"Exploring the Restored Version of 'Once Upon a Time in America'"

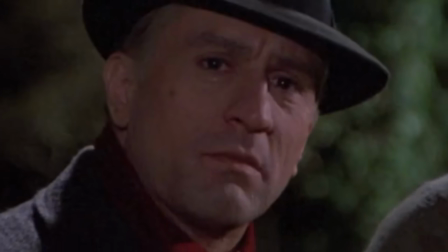(8:20)
He sees some people celebrating in a car shortly after in the 1968 storyline, and in the flashback Noodles and his friends were of course in a car as well.
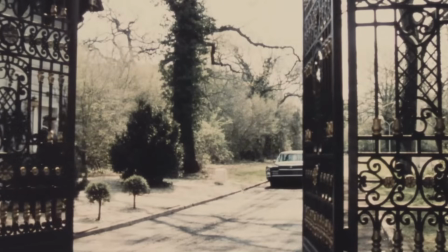(8:28)
The car blowing up is also something to note. Is this yet another trick of Senator Bailey, knowing he's been rumbled by Noodles,
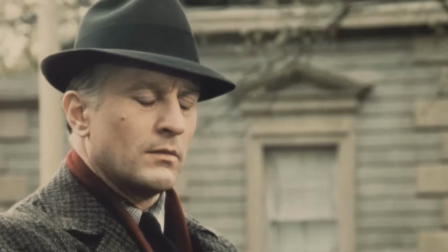(8:36)
that Noodles saw he was being followed, so he has his car blown up to throw the old man off the scent?
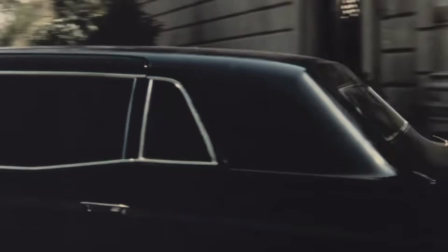(8:41)
Or is this a case of Bailey being in genuine danger and an assassination attempt being made against him,
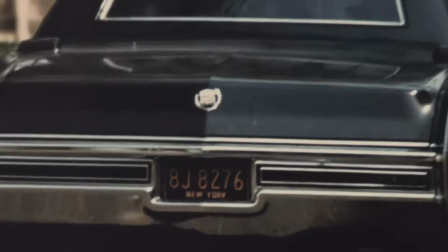(8:48)
as would later be inferred when Bailey and Noodles finally meet, plus another deleted scene which we'll talk about?
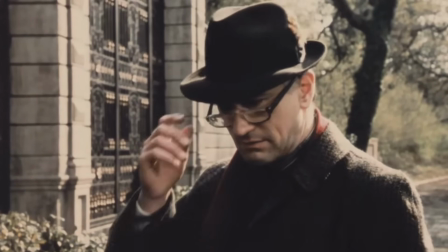(8:54)
Or is it Senator Bailey killing someone else who is a danger to him, as the next scene, which is in the standard version of the film,
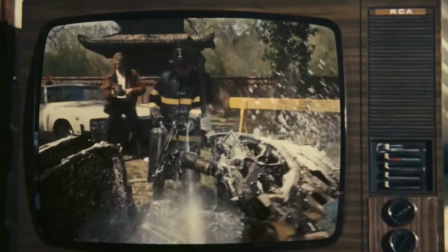(9:02)
implies, which is of Noodles watching a news report saying that the district attorney was blown up in a car and he was scheduled to testify in a
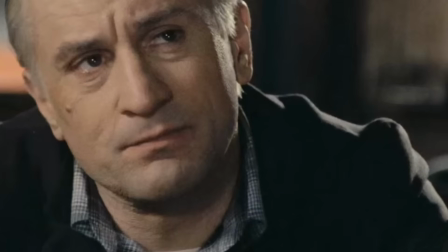(9:10)
hearing regarding Bailey. As he was leaving Bailey's home and was in one of Senator Bailey's cars,
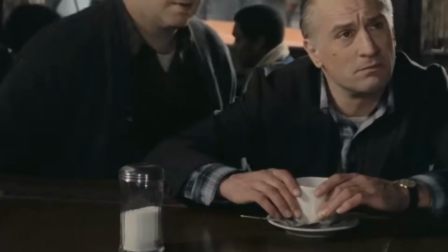(9:15)
he must have had a meeting with Max, and the senator perhaps wasn't happy with what he said, so took him out.
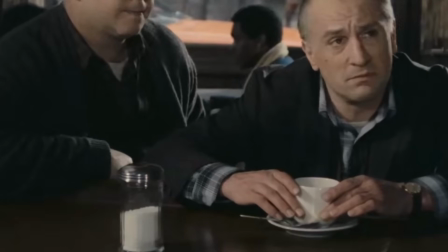(9:20)
In the next scene, Noodles talks with a chauffeur.
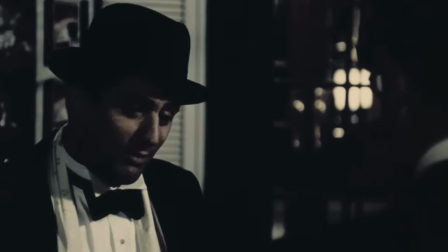(9:28) They make you dress like those lunatics that run around Germany burning down all those Jewish stores.
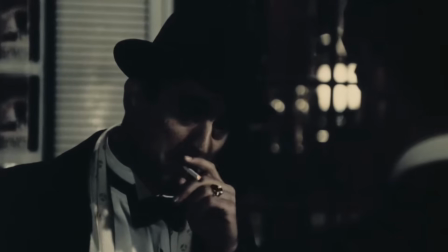(9:33) These lunatics burned our home, sir, and made us go to America. I'm Jewish too.
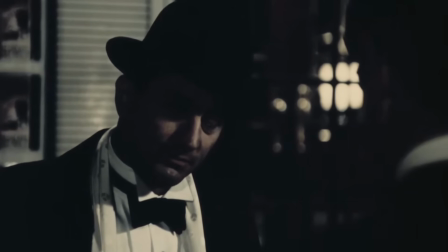(9:40) I know, sir. Everybody knows. Knows what?
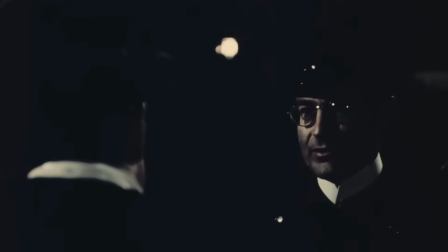(9:47) Everybody knows who you are, sir.
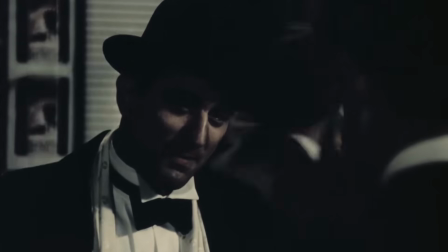(9:53) And what do you think? I don't think. It's your business, sir. No, you think.
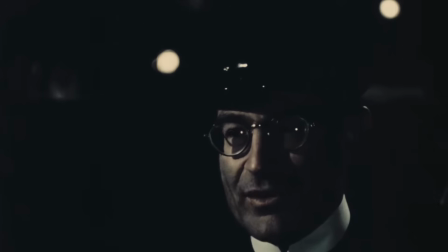(10:01) You think it's a disgrace, don't you? We Jews, sir, don't have to be like the Italians who look up to the lawbreakers.
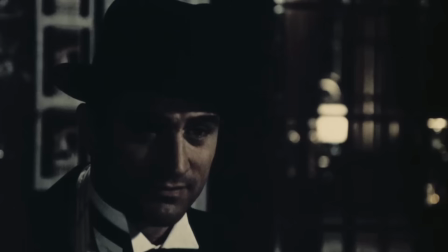(10:08) We have enough enemies without becoming gangsters, sir. How much money you make a week?
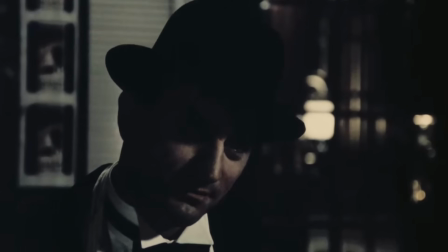(10:16) Well, not everybody tips like you, sir. I make enough to go to school and learn for my degree.
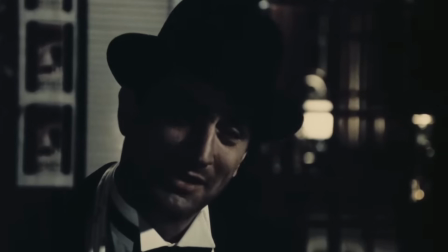(10:22) Good for you. So maybe by the time you're 60, you'll make enough, but then you won't be able to get it up anymore.
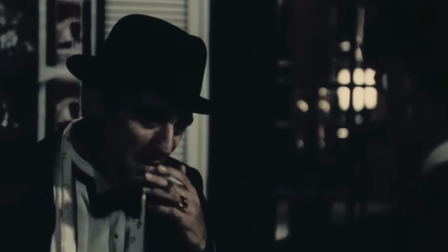(10:32)
We establish here that Noodles is a well-known gangster, but we also see that Noodles chastises the chauffeur for being poor.
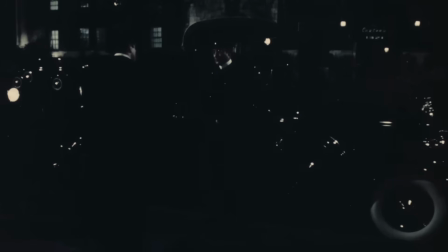(10:39)
This is such a small scene, but adds so much.
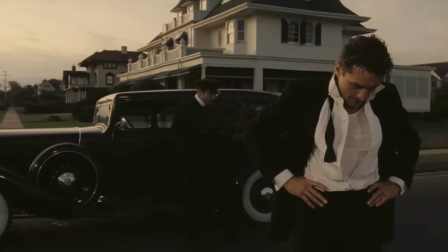(10:43)
First of all, we now know why the chauffeur didn't intervene later when Noodles was violating Deborah.
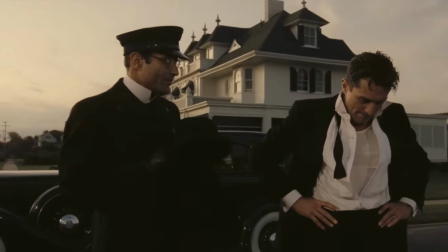(10:49)
It wasn't just that, he didn't think it was his place to get involved as a driver. He actively knew Noodles was a dangerous man. And crucially,
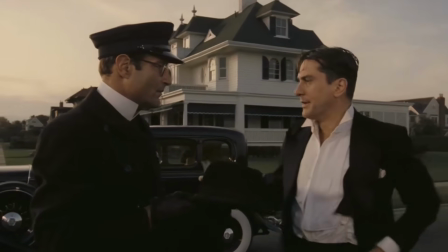(10:59)
the scene where Noodles offers him money after the violation and he's disgusted and doesn't take it now acts as a bookend to this deleted scene.
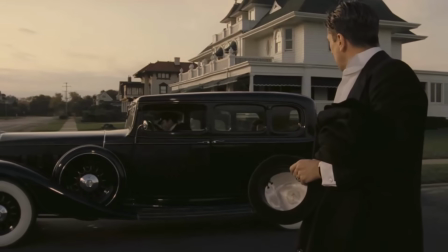(11:07)
The fact that this poor chauffeur refused to take Noodles' money and instead drives away leaving Noodles alone isn't just showing that he's disgusted,
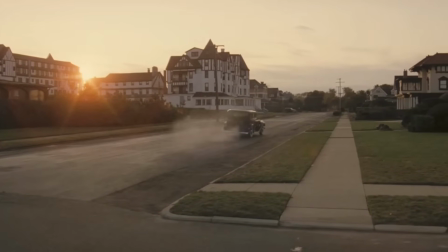(11:15)
it's like he's saying, yeah, I'm poor, but at least I'm not like you. The refusal to take the money is so much more profound with this small little restored scene,
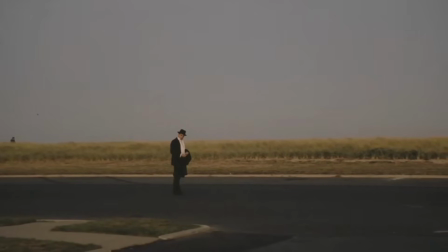(11:24)
and it makes you wonder, how many other gems are there in this masterpiece of Leone that we've been robbed of?
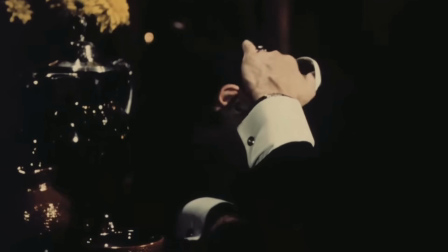(11:31)
The next deleted scene is set directly after this and acts as Eve's introduction.
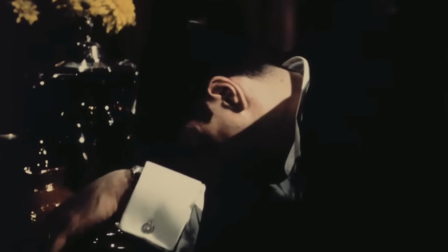(11:36)
Noodles is drunk in a bar and approached by Eve.
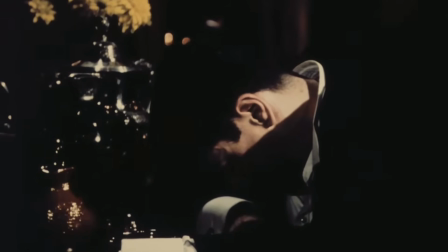(11:39)
Noodles gives her a wad of bills and then, confused, asks her how much he gave her, and she lies, saying 50 and quickly pocketing the cash.
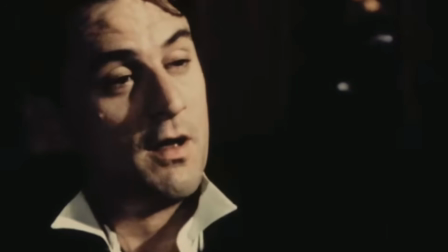(11:47)
It appears Eve is a hooker, and Noodles says he'll call her Deborah before they engage in some hanky-panky, before Noodles falls asleep.
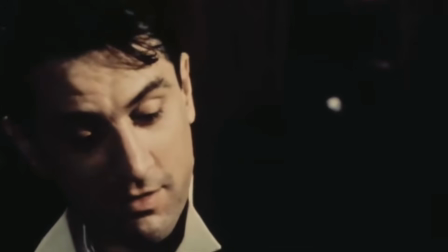(11:55)
But it's a soft love scene, nothing like the violation we just witnessed,
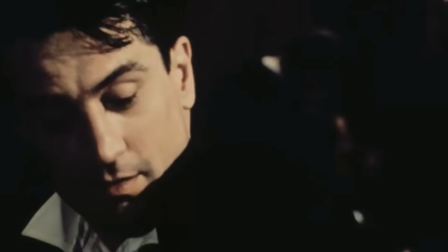(11:59)
which allows us to contrast the way Noodles brutalized Deborah in real life versus how he is careful with her in his fantasy sex with her.
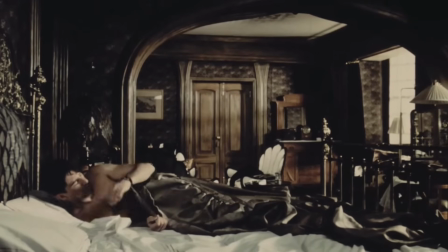(12:08)
I'm a little confused on the next part. He wakes up the next morning and reads a note Deborah left him on the bed about meeting him.
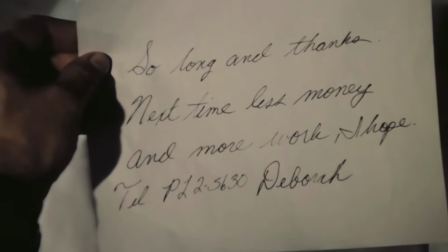(12:15)
I'm assuming this is a note that Deborah gave him before the violation. Perhaps this is in the traditional version of the film, but I don't remember.
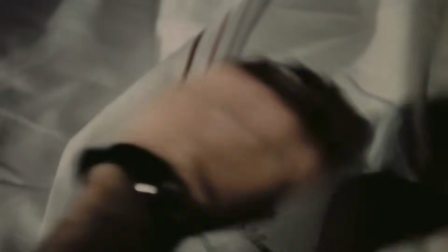(12:23)
I'm guessing Noodles planned on seeing her, but got drunk instead.